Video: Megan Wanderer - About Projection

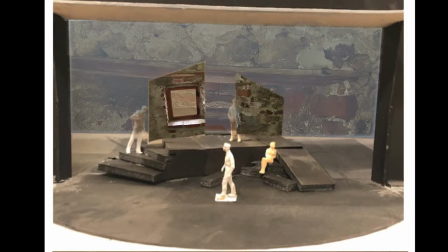1000s
So for example, since they laid out specifics about the cell, I wanted to give the viewers a sense of space, where we were for real. But gradually, as our character starts talking about the grand
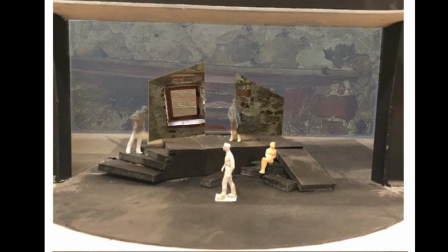1019s
treatment that he's been given, being almost celebritized during all of this, I wanted it to change into something
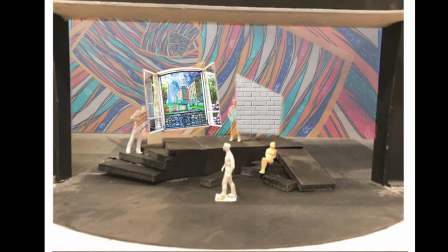1030s
more open. Something that was more Parisian party, so it could easily be faded into the next scene, a literal party.
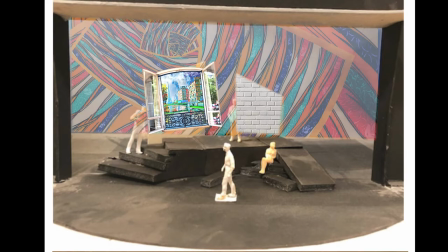1051s
But it also portrays the headspace and the feeling of our character, feeling recognized, feeling important.
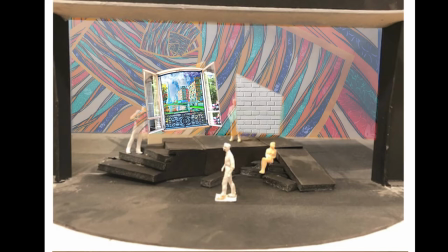1065s
And this is just a quick example. This would need a lot of refinement before it actually went live. But I wanted you to get the idea that you didn't need to make it a cell for the whole time.
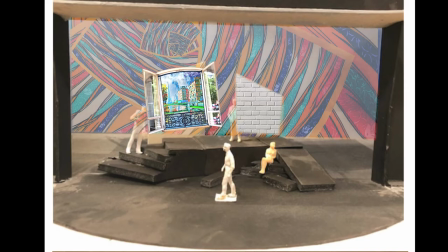1080s
It can change and progress through the story, through the mood.
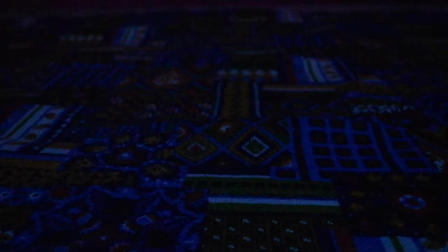1092s
Projection has been a relatively new but extremely important part of my life. I couldn't imagine what I'd be doing right now without it.
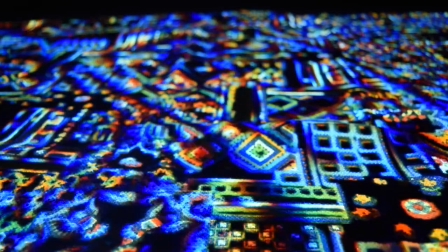1104s
It's like a blank canvas, but everything is your canvas.
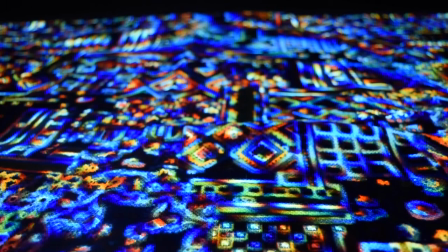1107s
You can make art, and it can be long-lasting, or it could last a few seconds.
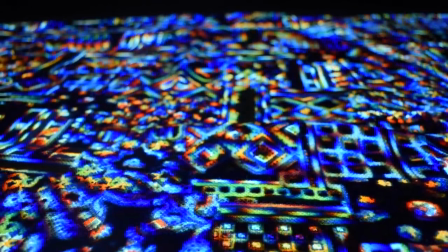1114s
You can do anything you want with this.
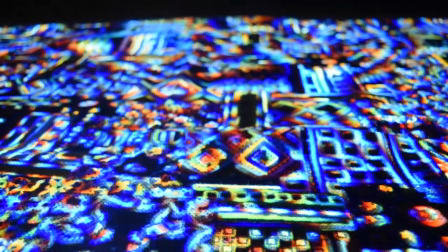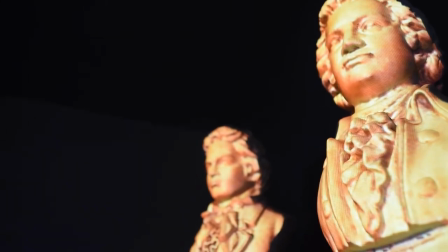1122s
You can come up with the craziest of schemes and actually pull it off. You just have to know your tools and be stubborn and confident enough to do it.
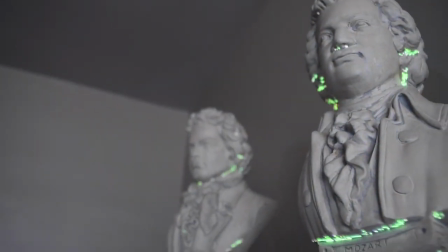1131s
Thanks.